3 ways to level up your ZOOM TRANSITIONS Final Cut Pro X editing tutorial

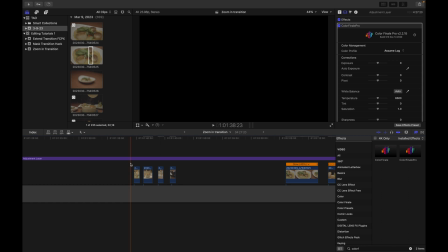All right, what is going on, guys? Today, you are going to learn three ways to enhance or create Zoom transitions, right? So you don't need any plugins for this, except actually for the third version I'm going to show you here, the third method I'm going to show you.
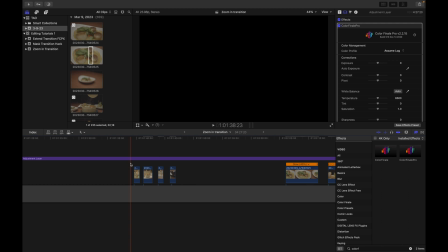And then I'm going to show you a way to use all three of these methods to create a short little edit, which you just watched.
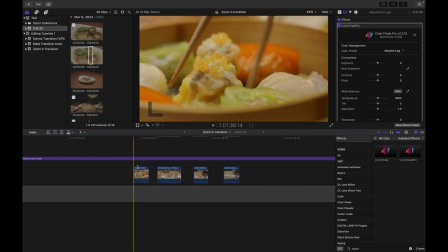So without further ado, let's get started. So I have some selects here. And we're just going to go in order.
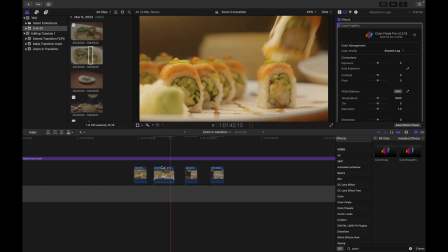So the first one we're going to do, we're going to create a little sequence here. So we have some sushi being taken up by some chopsticks. Let's actually chop that one a little more. I actually don't like this.
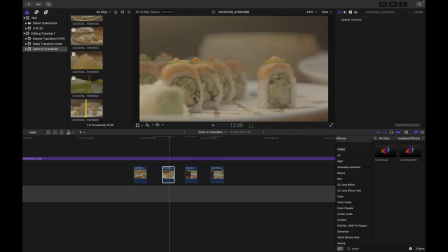So first things first, and I'll do another video where I show myself taking selects. It's very important that you take good selects when you're doing an edit. So this was actually the better one because the sushi didn't stick to the plate. There we go.
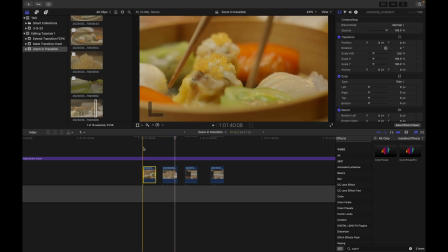All right, so the first method of creating a zoom transition, so there's no zooming on any of these shots, right?
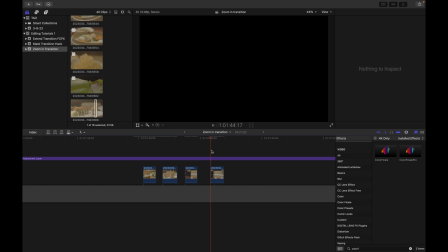These are just static shots. Actually, these two follow the sushi pieces being dipped in a sauce.
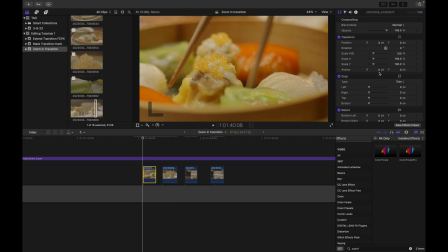So to create a little sequence, all we're gonna go and do is add a zoom. And what you'll notice is a lot of times the transitions
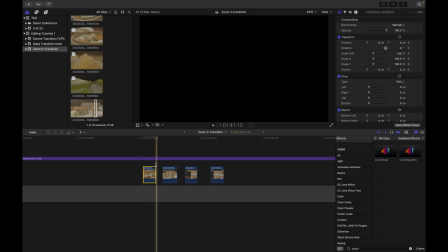in my videos are not really transitions. They're just certain things happening in the clips themselves
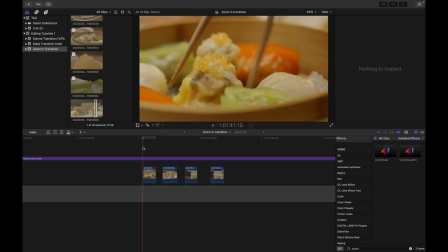that give it a smoothness, that make it seem as if there's transitions happening when in reality there's not. So if you're already a Final Cut Pro user, you know how to do this, hopefully, and you can do this in any program. You're just automating the clip, keyframing it at the first frame,
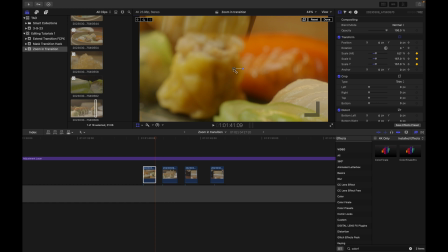skipping ahead to the last frame where we've created another keyframe, and then you should be able to just move the window around to wherever you want the window to go.
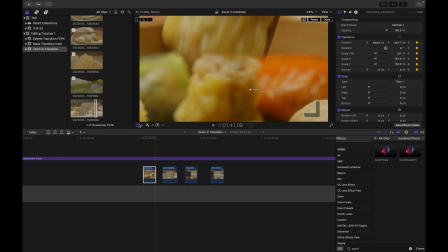Assuming that you have this checked right here. And that's gonna let you move it around. Pretty basic animation we're gonna make.
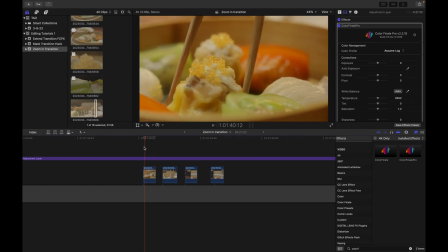That's gonna make it go towards the subject, right?
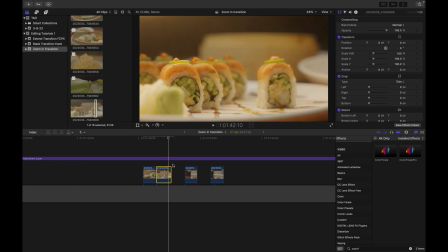And we're just gonna go ahead and do that a few times in a row and make sure our clip ends right when our subject is off the screen.
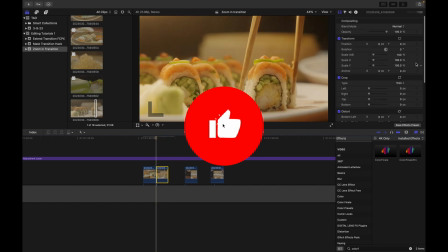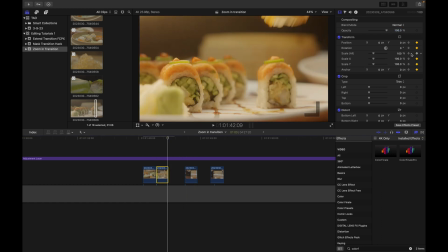And even if you're not going to automate all of these things, I like to check them all. This includes anchor, position, rotation, and all of these.
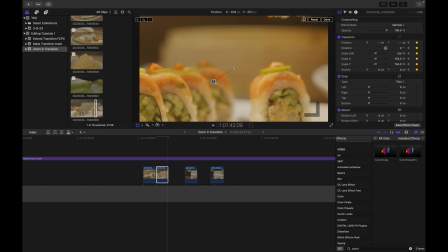And it's totally okay if it's not perfect. You always have to play it back. Just watch to taste.
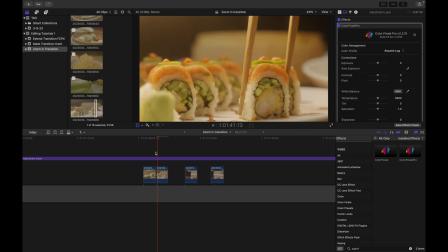The reason I'm moving it up this way, or the clip actually, yeah, up that way, is because our subject is going up that way, right?
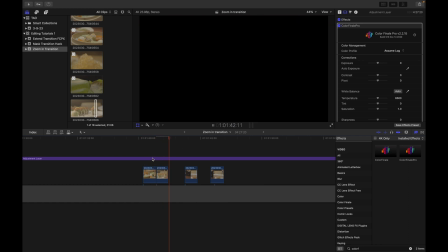Same with this one. I've moved it off to the left, then off to the right. Boom, boom.
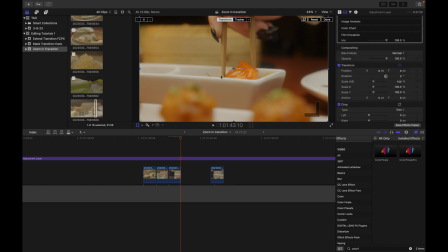This one, I think we can go straight in because our subject ends on the... When the clip ends, the subject is right in the middle.
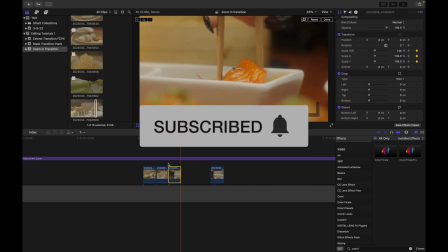Just going to zoom that in. And, you know, 135, let's see what the other ones were. And this is totally just to taste.
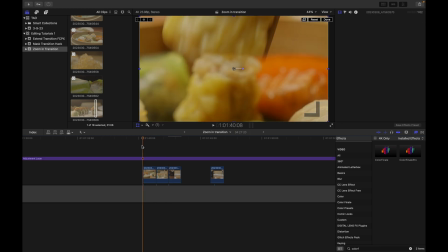154, you don't want to make it too jumpy. Sometimes just a ever so slight zoom is more than enough.
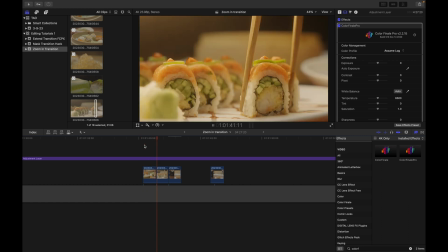This is pretty dramatic zoom here. But, yeah, I like it.
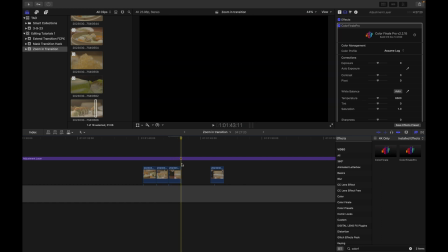See, now I think even this next one, you know, assuming you're shooting 4K, you can zoom quite a bit and it doesn't deteriorate the clip.
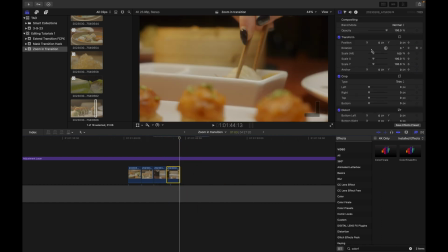And one more. Same thing, our subject ends pretty much right in the center.
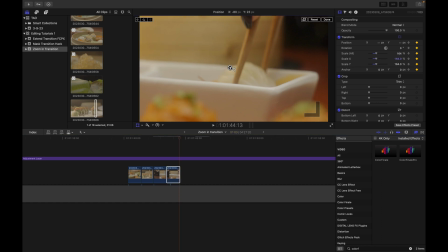And I've gone 164 this time. I'm going to just reframe the subject a little bit.
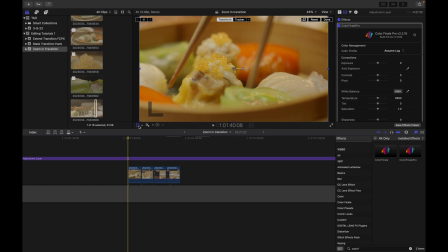It's another good thing about doing it this way. You can, or this method of the zoom transition here, if you will, you can reframe your subjects nicely.
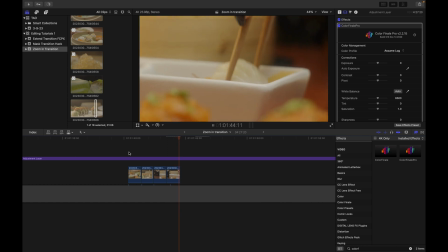Look at that.
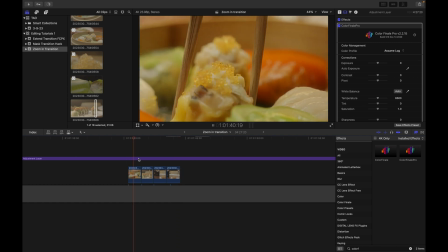And that's a little sequence. There's no actual transitions being added. No plugins are required.
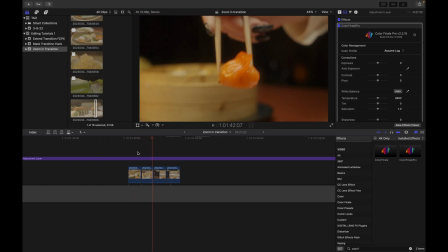You can just do this pretty much anytime. It creates this flow, creates a good movement going on, right?
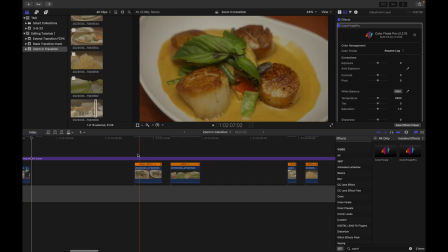So on to the next one. Next, we have a clip of these scallops.
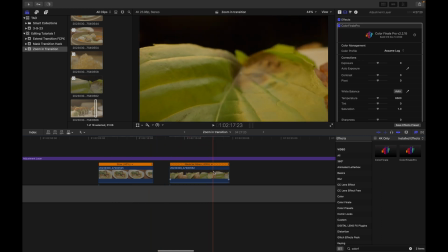And these are already slowed to 20% speed. It looks like I reversed this one.